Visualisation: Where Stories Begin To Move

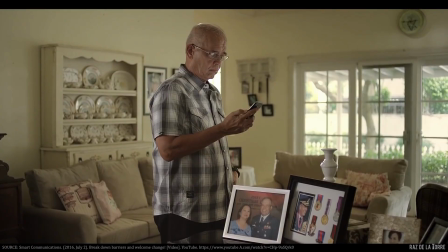You might think there's no motion in that static camera framing, but motion manifests in the subject and in the edit movement. And with all the meaning generated by all of that, we, as audiences, become even more invested in the story.
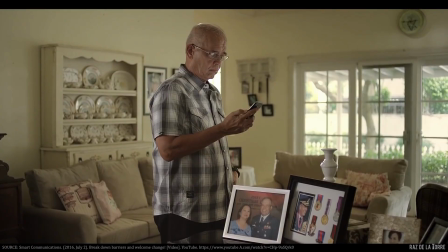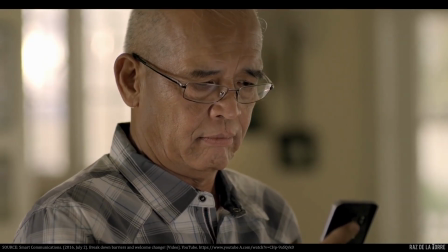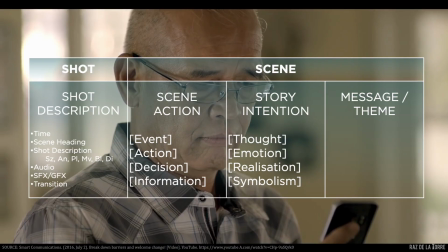A close-up of Manuel, the phone framed in. No music, no dialogue, no sound other than the atmospheric hum of the room. The message has landed. We know what's in it even before Manuel reads it.
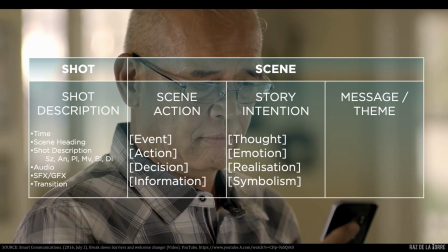The silence is no longer empty, it's full. We are completely gripped by anticipation. The build-up from earlier isn't just extended, it's intensified as the close-up magnifies Manuel's unreadable expression.
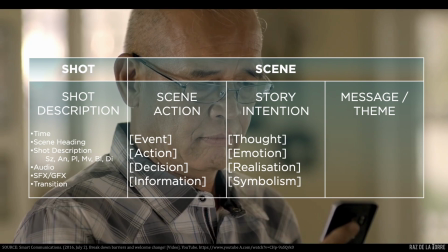Everything is anchored in emotion. The shot size, the scene action, the intention of the storytellers.
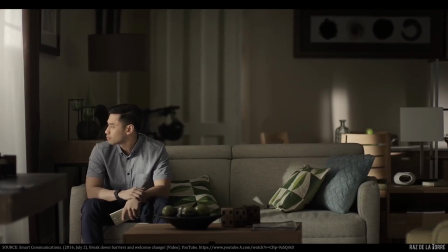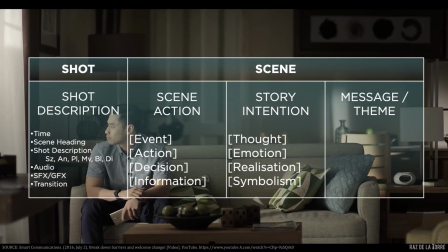A similar medium full shot of Kevin still seated on the same couch in his living room. We see more of Kevin's personal space. The change in perspective, from his seated profile to this full frontal view, adds a different layer to his isolation and nervousness.
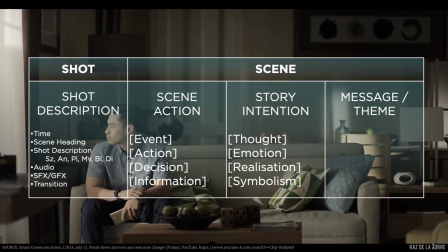It feels so empty, with him by himself, visibly shaken by nerves as he waits.
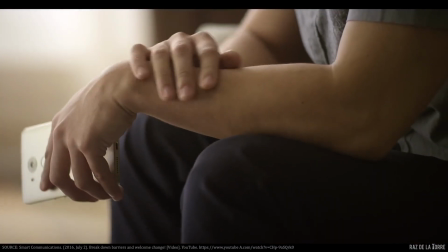A close-up. Kevin's hand holds the phone,
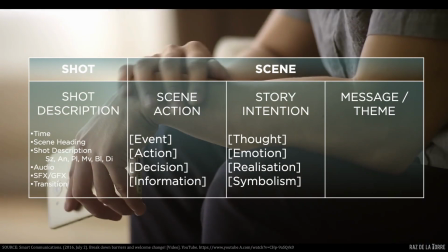one hand rubbing the other, communicating his emotions in lieu of his face. It's anchored in emotion, yes. Is there a new action or a decision?
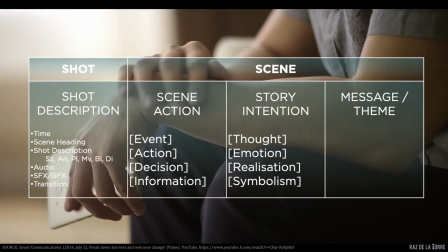No. We're simply informed that he remains as he was moments earlier, a continuation of his emotional state, maybe an intensification. It's certainly not static. The extension is deliberate, making us feel the stakes that Kevin is already carrying.
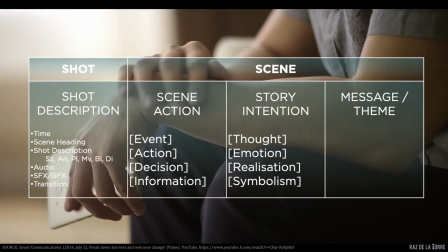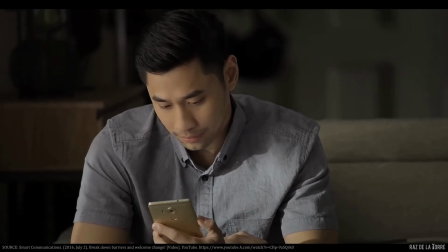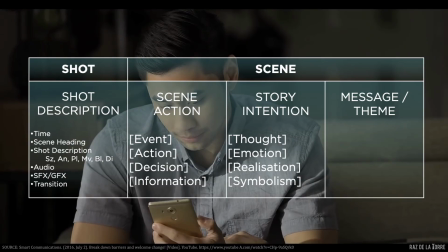A medium close-up. Kevin receives the message. A phone alert breaks the silence. He looks at his phone. Across 5 shots, we've been waiting for this event, the arrival of Manuel's reply.
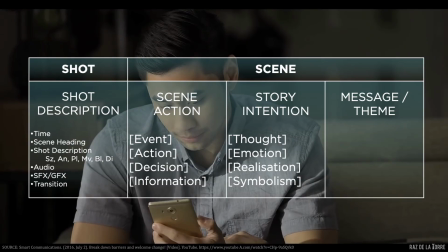There hasn't been anything left for Kevin to do but endure the weight of his father's reaction.
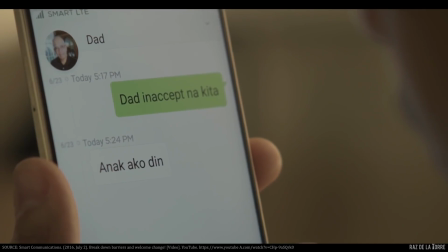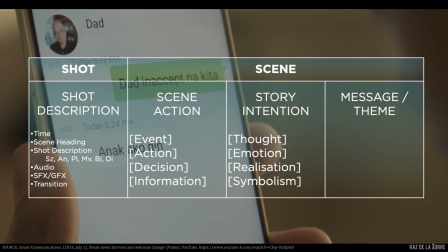An extreme close-up. Manuel's reply on Kevin's phone. Unlike the other shots, we read this at the same time Kevin does. Anak ako din. The scene action is information, yes.
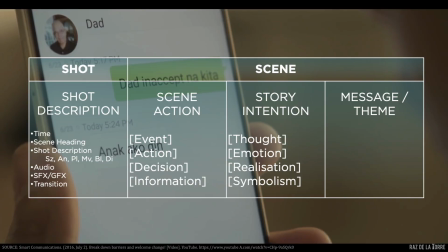But it's also a moment of action on multiple levels. This isn't just a reply. It's Manuel reaching out after, we assume, seeing Kevin's photos with Anton.
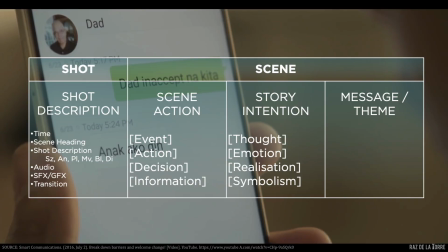It's a deliberate act of acceptance, a gesture of love. There's no face to communicate emotion, but this is the emotional climax of the entire narrative.
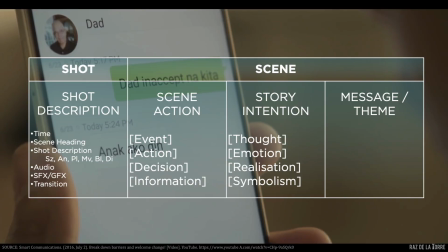It's anchored in emotion, and the story pivots to its resolution right here.